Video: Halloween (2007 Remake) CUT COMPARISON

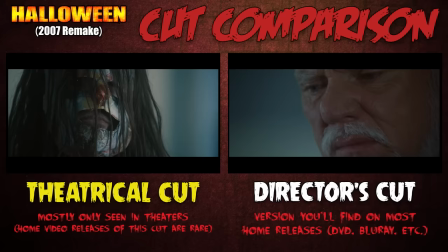(4:13)
And when Loomis is finally taken off the case, he seems much more regretful in the director's cut. As he leaves, he pats Michael on the shoulder and tells him to take care Take care, Michael.
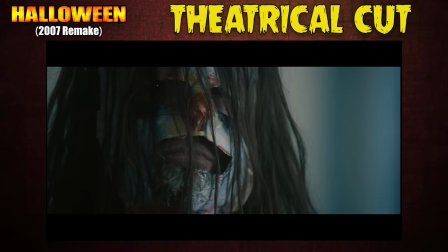(4:23) Take care.
And while walking away from the sanitarium, he even looks back with regret at the patient he failed to properly help.
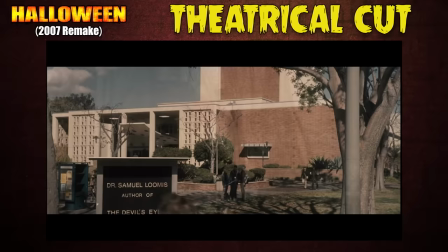(4:30)
Contrast that with the theatrical version, where after Loomis tells Michael he's no longer going to be his doctor, the scene immediately fades into his book tour, making it almost seem like Loomis was eager to get out of the hospital and away from Michael so he could sell his story and make some riches.
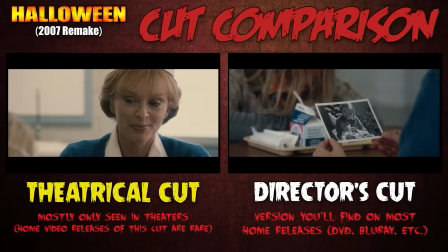(4:43)
Oh yeah, there's one quick change in between that Loomis stuff that happens after Nurse Wynn comments on a picture of Baby Boo.
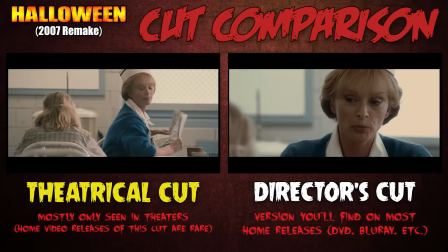(4:49) Cute baby.
The director's cut adds a line for the nurse that makes her seem antagonistic towards Michael.
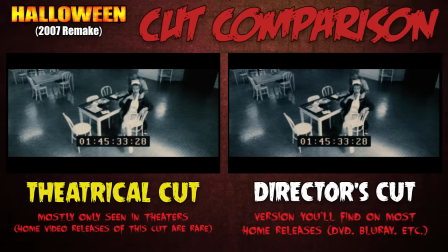(4:54) Couldn't be related to you.
Personally, I don't like the inclusion of it. I'd rather have him kill her randomly, like the psychopath he is, than out of anger because of a snide comment she made.
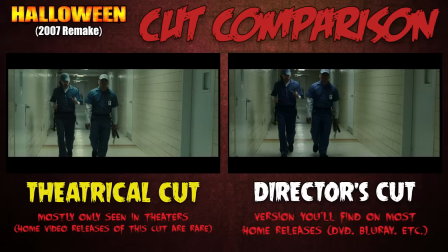(5:03)
Now we're coming up on the most significant change in the director's cut, and it involves the guard named Noel who's only in a single scene in the theatrical version.
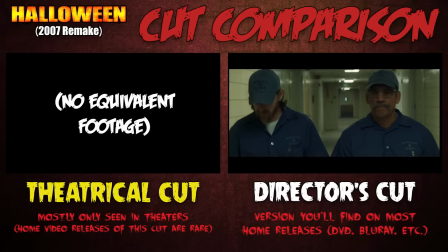(5:10)
His added significance in the director's cut begins in that scene, where he gets a couple extra lines, both of which further establish him as a shitty guy.
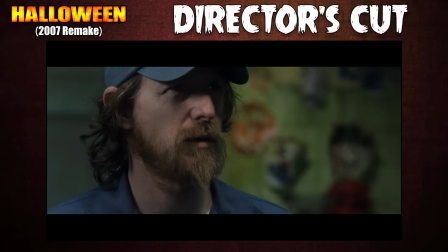(5:17)
First, a racially charged line towards Danny Trejo, and then an antagonistic display of machoism towards Michael.
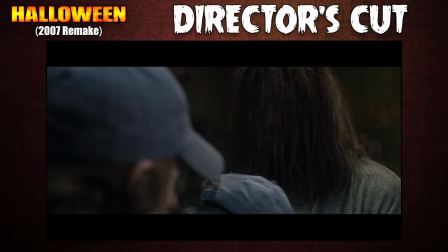(5:23) Don't look at me. I'll be a shitstorm in your worst nightmare, motherfucker. I'll come in here and fuck this place up one night.
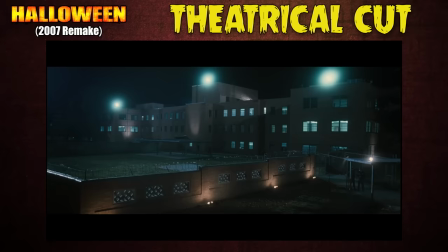(5:30) You watch.
The problem comes when he fulfills that promise, though. It's in the scene that shows Michael escaping from the hospital.
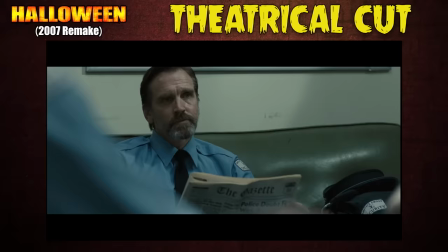(5:35)
And if you'll recall, the theatrical cut has something pretty straightforward. We see a bunch of guards sitting around waiting to transport Michael to another facility And then when they do everything goes tits up
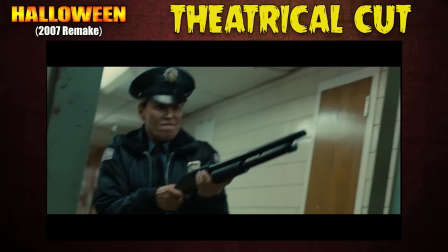(5:44)
because Michael breaks out of his chains and summarily kills the lot of them in a pretty decent escape sequence There's good violence,
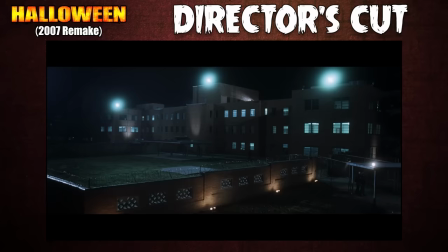(5:51)
some good kills, it's a perfectly adequate escape sequence, right?
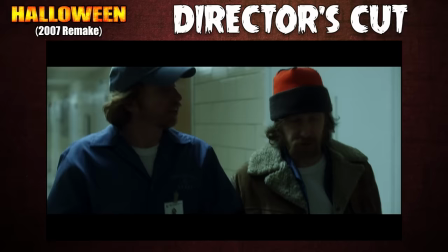(5:54)
But for some reason in the director's cut Rob Zombie decided to have Michael escape not by sheer force But rather through the idiocy of Noel and his cousin Kendall a character who's missing from the theatrical version entirely Imma go ahead and give a content warning, because the director's cut escape scene is particularly nasty and mean-spirited, even just compared to the rest of this Hellbilly Halloween saga.
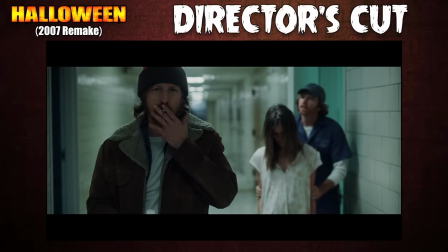(6:13)
I'll be conservative in what I show, but just a heads up, this shit's not pleasant.
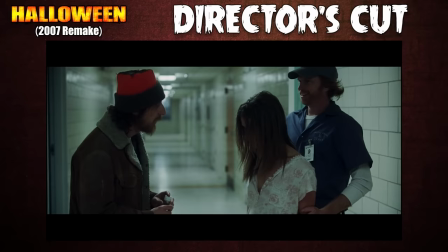(6:17)
That's because Noel and Kendall are two grade-A pieces of shit who are here late at night to abuse a new female inmate.
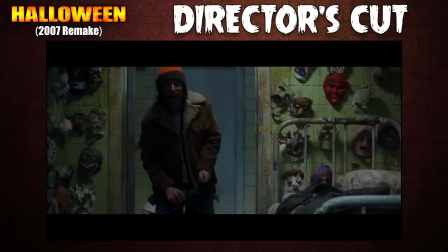(6:23)
They sexually abuse her physically and verbally in the hallway for a while, before getting the idea to go rape her inside of Michael's cell as a way to tease him or some shit? Again, it's entirely unnecessary, and the very explicit scene goes on for way too fucking long, as both men take turns with the inmate.
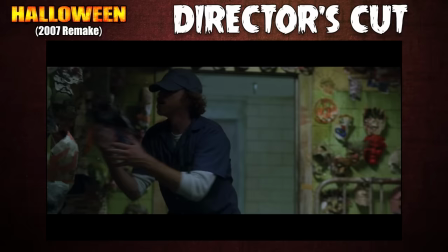(6:38)
It's honestly upsetting for me to even talk about it, and that's why I'm not gonna show any of the explicit footage in this video.
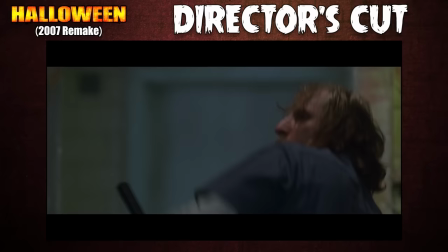(6:43)
Michael only reacts after the men fuck with his masks, and he mercifully ends the scene by attacking Kendall and killing him in a real lame way,
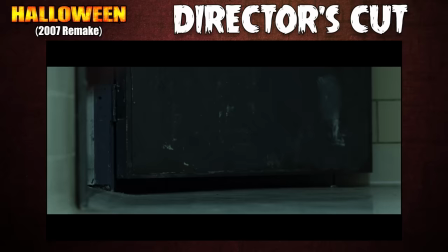(6:51)
pretty much just choking him and tossing him aside.
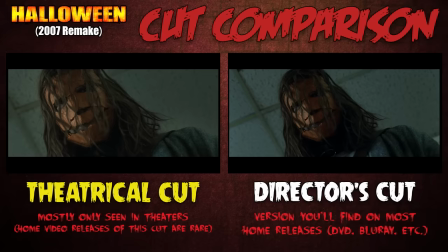(6:53)
Noel tries to get away, but with his pants down around his ankles, he's unable to get very far, and Michael kills him in turn by smashing his head against the wall.
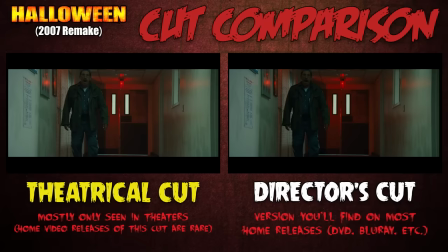(7:00)
That kill gives way to the Michael head tilt that's in the theatrical version, and then we segue into the stuff with Ismael arriving at the sanitarium.
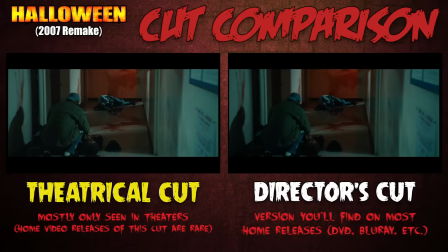(7:07)
He eventually finds the bodies of those two nameless guards that, as I mentioned in the kill count, are separate victims from the four he killed in the theatrical escape sequence. That means we've got a different number of kills between the cuts, since we never get to see Bill Moseley and co. die in this version.
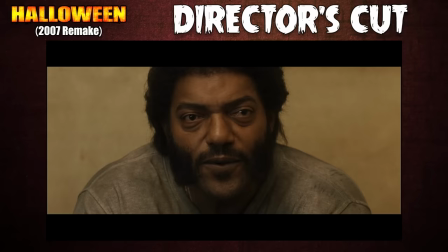(7:20)
Okay, now that we're past that, we can get to some more positive changes that are in the director's cut. Real quick, the DC has an extra line from Joe Grizzly that Ken Foray delivers with glee.
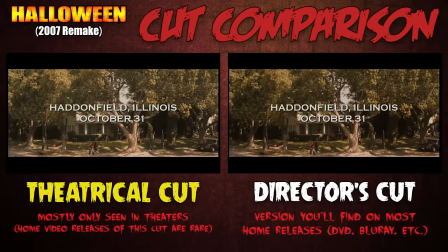(7:29) What we got here is failure to communicate.
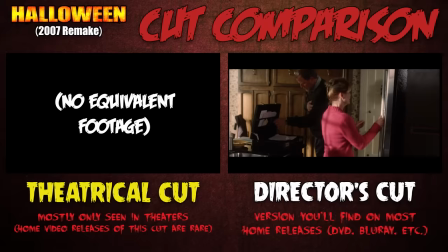(7:35)
But the other additional scenes that mean a lot more to me are all the ones with Laurie's parents.
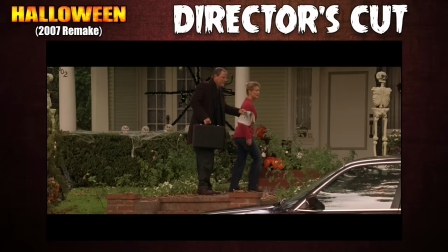(7:39)
There are significantly more lines of dialogue from Cynthia and Mason Strode in the director's cut, and that's just fantastic because they're such good parent characters, and Dee Wallace is amazing.
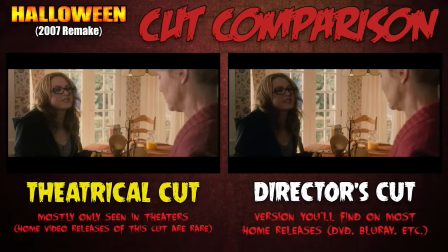(7:48) You think you could glue Mr. Bones' arms on or something? Have a good day, baby! Yeah, top on my priority list.
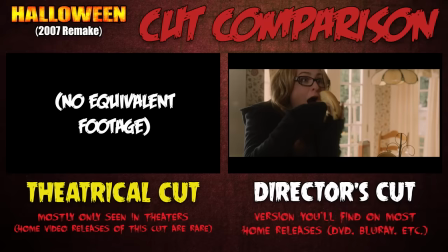(7:55)
Oh, also exclusive to the director's cut, Laurie Strode finger fucks a bagel.
Driver, mommy, you want a hammer?
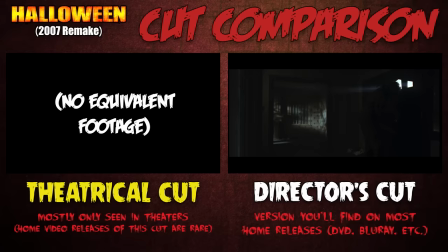(8:00) Look at this, mom. Oh, Lori! I'm sorry, I'm sorry, okay, I'm...
Some insignificant additions to the director's cut include Michael being a big weirdo after Lori drops off the key at the Myers house, why he's sniffing that envelope, dog?
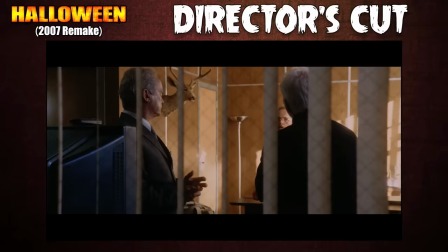(8:12)
As well as an extra scene at Smith's Grove between Loomis and the people trying to blame him for Michael's escape, including Dr. Coplinson, who's played by Clint Howard.
Christ, you can barely tell he's breathing half the time.